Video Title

So, now that we know the basics of light, let's put this knowledge to use and make beautiful images. In this tutorial, we're going to take a look at what makes images cinematic, and also some things to be aware of when lighting a scene. One of the things that makes lighting feel cinematic is contrast.
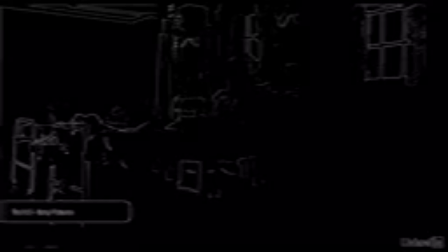Shadows in movies tend to be darker than they are in real life. This underscores the serious nature of the drama. And for hundreds of years, when great artists make beautiful visual art, they often stagger dark shadows with brighter tones. This is because our eyes are drawn to contrast.
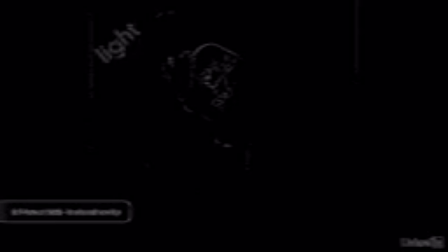In paintings by the old masters, for example, we often see this motif of light areas next to dark areas, next to light, next to dark, and so on. As we light subjects with a key light that illuminates the background and has a backlight,
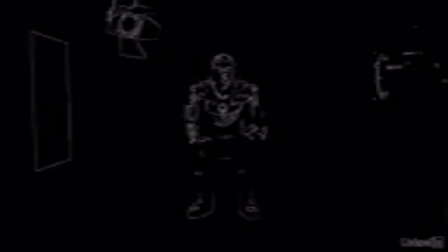we can often create the same staggering of light and dark tones that our eyes find so appealing. It's also one of the reasons that a backlight is so gorgeous. It takes an edge that is otherwise nondescript and creates separation by adding a faint line of contrast. It's important to note that if you're the DP, you should be aware of the story. I've been on sets with cinematographers that were just so talented. They were masters of lighting and camera work, but they didn't read the script or know the story. So the choices that they made in their cinematography were just beautiful, but they weren't right for that particular story at all. Lighting sets a mood and creates a tone, so you need to be aware of the atmosphere that your shots are creating.
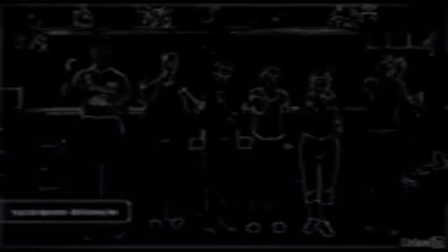If you're shooting a lighthearted family comedy, strong contrast would probably feel out of place.
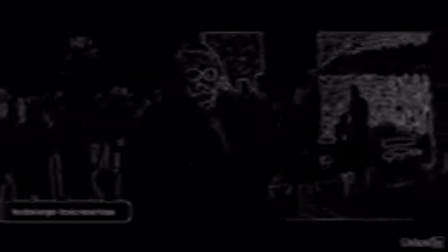Same thing with a romantic comedy. The subject matter just doesn't get that dark, so neither should your shadows. Before making the assurance, I really didn't have any experience shooting anything so serious and heavy.
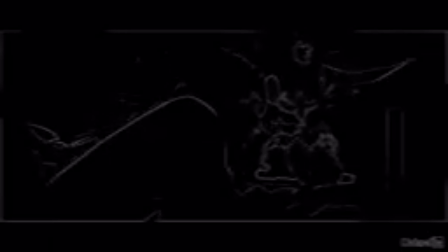So the contrast and shadows weren't as strong as they probably should have been given the story. Now, lighting can also create a sense of intimacy. In this shot of our model Lucy, there's just one light. That single light source creates a sensation that there's nothing else and no one else. So we feel connected to the subject, and it almost feels like we're having a private moment with them, like there's no one else here, just us. So if we don't want the subjects to feel connected to the world around them, or if we want the audience to feel like we're sharing a private moment with our subject, then this type of lighting might be an option. Now, on the other hand, using lighting that feels wrong can be used to create an interesting result as well. Let's see like a mother that just gives birth. We've all seen on Facebook photos of the birth room, what that looks like. It's typically a beautiful moment, tons of light. You really want to fill that with other people and all that kind of stuff. But what if we subverted the expectations of the audience and did the exact opposite of that? What if we lit that scene like this? Now that would create a completely different mood. Depending on the story and what's going on in the story, it might feel very intimate and beautiful, or it might feel very scary and ominous. Remember, if you're a cinematographer or a gaffer, you are also a storyteller. So in order to be a good cinematographer, you've got to be familiar with the story that you're telling. Lighting a shot is not just about getting a good exposure, or even just about getting a beautiful shot. It's about telling that story. So, work with the director and use your lights to help the director tell their story.